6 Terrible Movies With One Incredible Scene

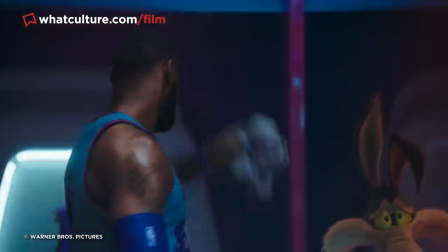245s
Given that a cameo from THE Michael Jordan seemed like a very real possibility, this was an absolutely hilarious subversion of expectations.
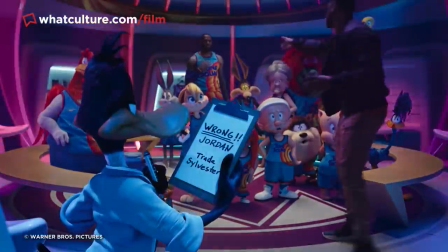254s
A rug pull that overcame the disappointment of Jordan's absence by arguably giving us something greater.
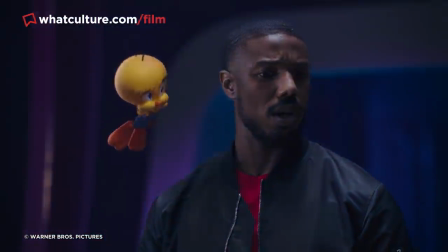260s
And to top it all off, the brief cameo ends with Daffy Duck asking Sylvester, we couldn't get Michael A. Jordan, so we got Michael B. Jordan?
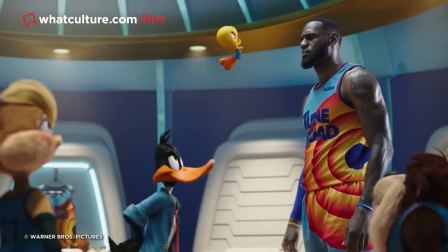268s
In a largely miserable, creatively devoid exercise, this was pretty good, I'll give it that. Number three, he sh**ed everywhere.
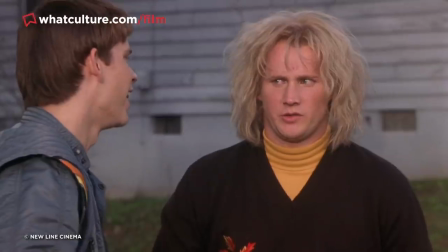275s
Dumb and Dumberer when Harry met Lloyd. For most people, Dumb and Dumberer is an unpleasant half-remembered dream of a film.
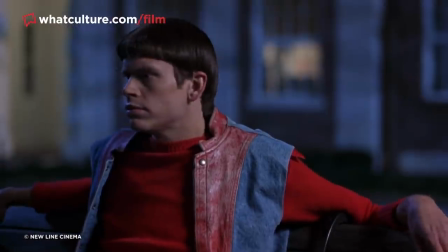283s
Released back in 2003,
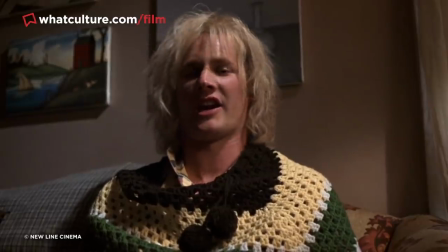284s
this prequel to the legendary 1994 Jim Carrey slash Jeff Daniels comedy succumbed to basically every imaginable prequel pitfall,
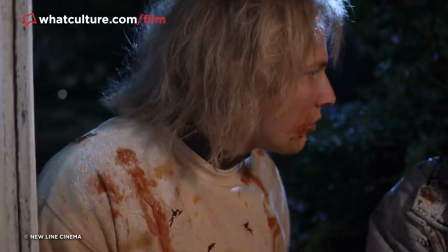293s
desperately attempting to cash in on the original success and in turn feeling like a pale imitation of it.
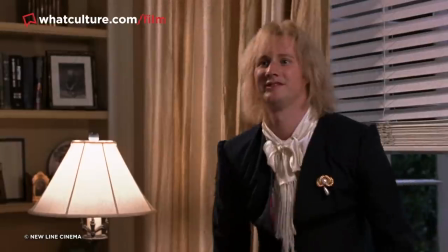298s
The filmmakers made one unequivocally smart call though,
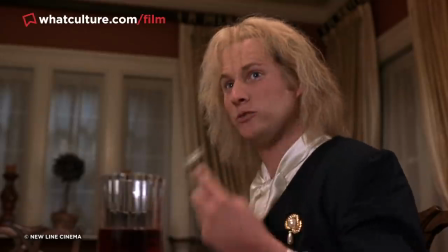302s
hiring the late great Bob Saget to play Mr. Matthews, the father of Harry and Lloyd's love interest Jessica.
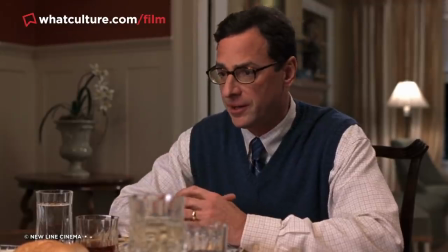309s
Saget plays a small but unforgettable role in the film,
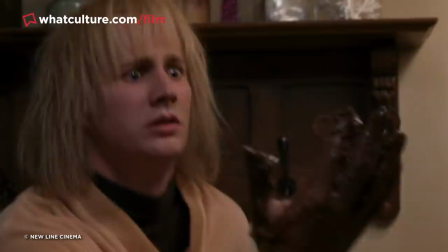312s
culminating in the immortal scene where he understandably freaks out after Harry smears a melted chocolate bar over his bathroom.
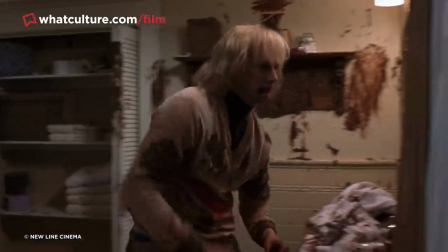321s
Upon entering the bathroom, the actor's reaction is priceless,
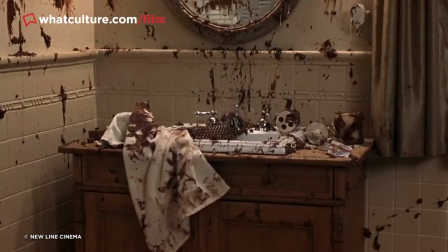324s
blurting out a hilariously expletive-filled rant as he believes that Harry has annihilated his bathroom in fecal matter.
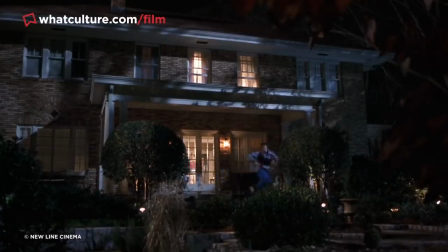332s
So yeah, thanks for giving us some temporary much-needed relief, Bob. That was awesome. Number 2.
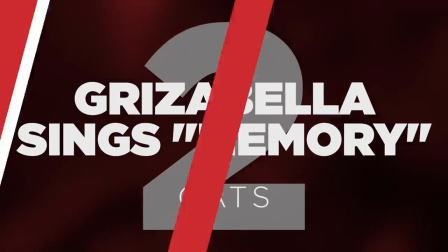338s
Grizabella Sings Memory, Cats From the moment the first trailer for Cats dropped,
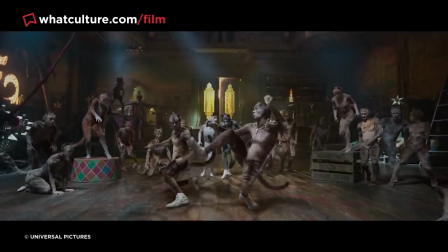343s
audiences were left unsettled by the dubious decision to have the film's all-star cast be digitally composited into CGI cat costumes.
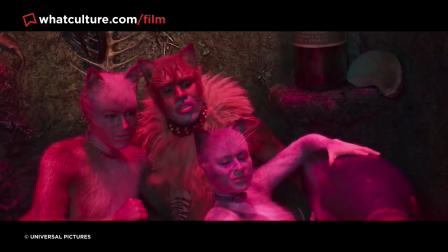351s
This resulted in a deeply queasy, uncanny valley look,
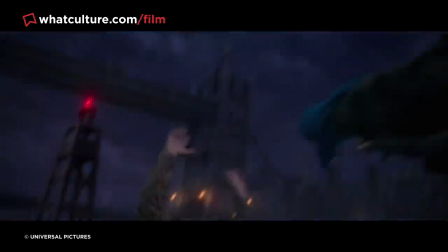355s
with the characters appearing neither quite human nor feline, but rather an eerie hybrid of the two.
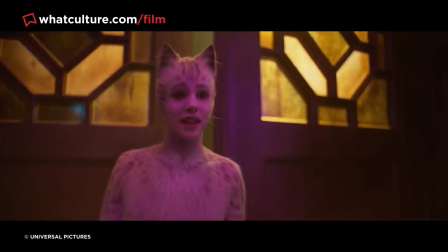361s
There is a single scene that manages to mostly break through the nauseating visual effects
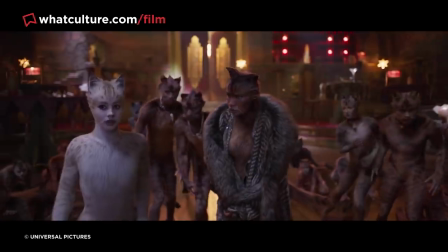367s
and deliver something approximating the intended emotion of Andrew Lloyd Webber's source material though.
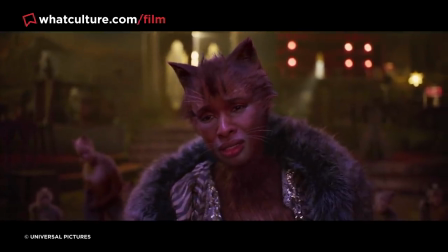372s
When Grizabella belts out the haunting tune Memory, it's such a profound rendition of unarguably the musical's best song that you might,
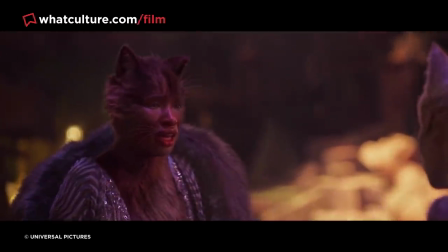380s
temporarily anyway, forget how bad the rest of the movie is and maybe even get a little teary-eyed in the process.
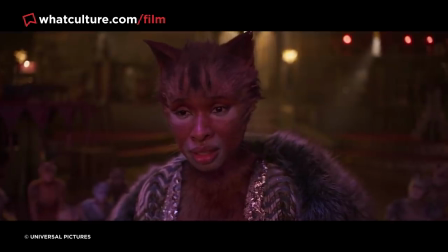387s
In the film where so much effort is being made in the wrong direction,
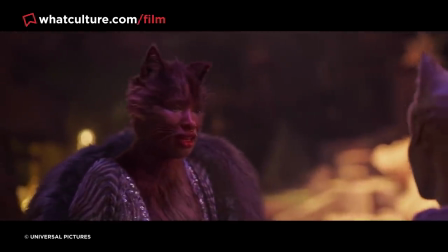390s
Jennifer Hudson at least brought her A-game and managed to turn in an affecting performance even while fighting against the distracting VFX.
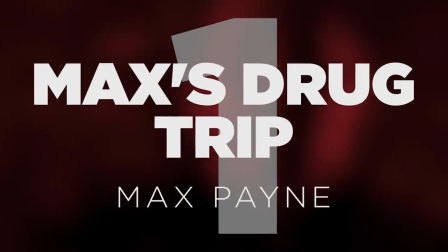399s
Number 1. Max's Drug Trip, Max Payne.
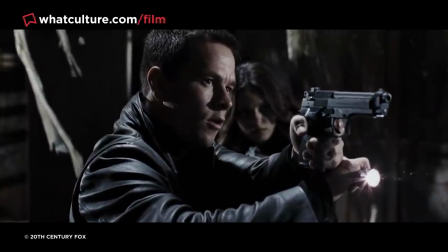402s
Max Payne should have been among the easier video game properties to adapt into movie form, because while it certainly owes a lot of its style to cinema itself,
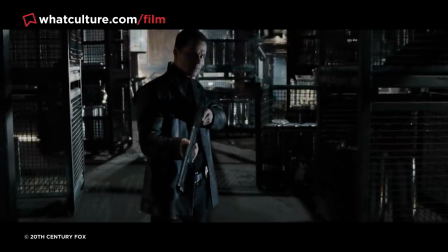410s
it also brings enough of its own noir-ish sensibility to the table to not feel like a pure rip-off.
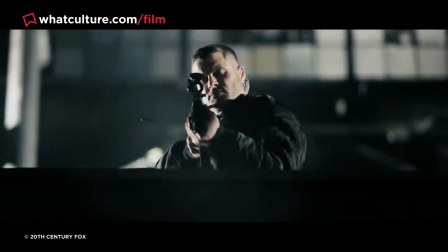415s
But 2008's Max Payne movie was a sure fired dud, hampered by workman-like direction from John Muir,
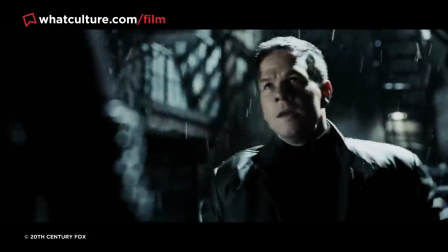422s
a script that listlessly cycled through the first game's narrative beats,
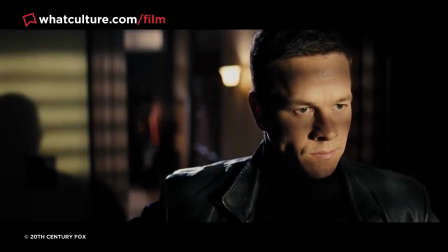425s
and the dual miscasting of Mark Wahlberg as Max and Mila Kunis as femme fatale Mona Sachs.
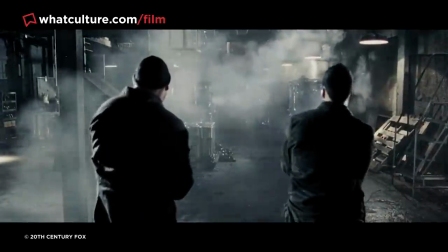431s
There's not even that much action in it for a Max Payne game, which is like 99.9% action,
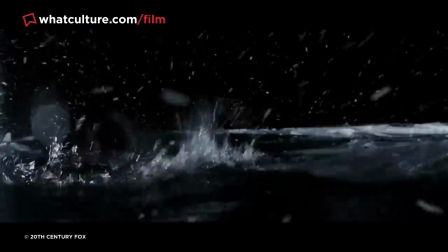437s
though Muir does strike fleeting gold near the end of the film, when Max is almost drowned and in an attempt to prevent himself from dying from hypothermia,
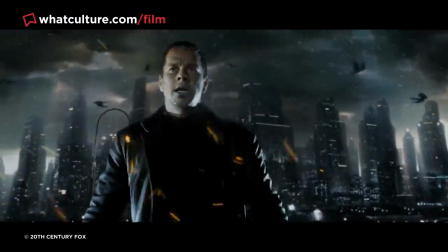445s
takes a dose of a hallucinogenic drug. As Max rejuvenates, he sees intense visions of Valkyries flying all around him,
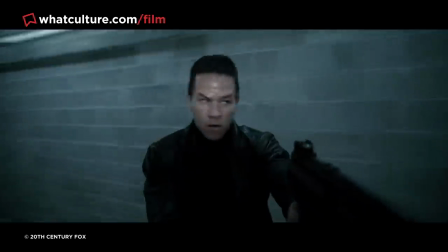453s
before he heads off and uses the drug's sense-enhancing properties to mow down fleets of bad guys before finally killing the villainous BB.
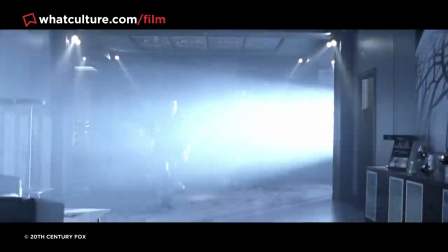461s
It's the one sequence in the film that gets anywhere close to the mile a minute thrills and striking visuals of the video games,
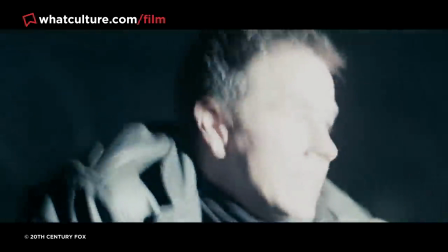467s
yet you have to sit through like 80 minutes of pure Garbo to get to that point. So that's our list.
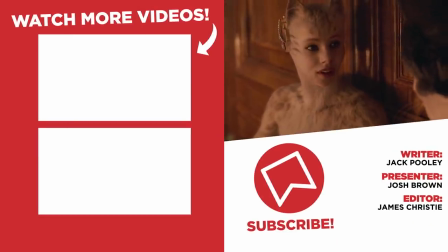473s
I want to know what you guys think down in the comments below. What did you think about these scenes in terrible movies, and are there any hidden gems I missed off here?
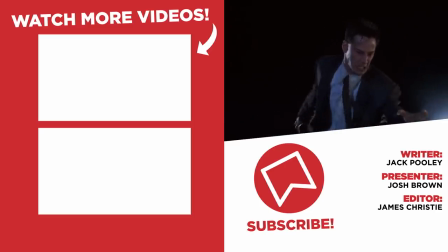480s
While you're down there as well, could you please give us a like, share, subscribe, and head over to whatculture.com for more lists and news like this every single day.
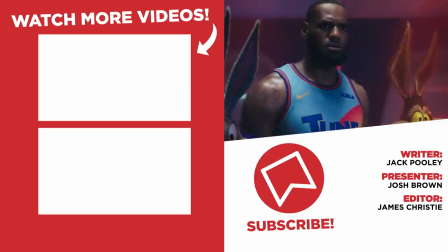486s
Even if you don't though, I've been Josh. Thanks so much for watching, and I'll see you soon.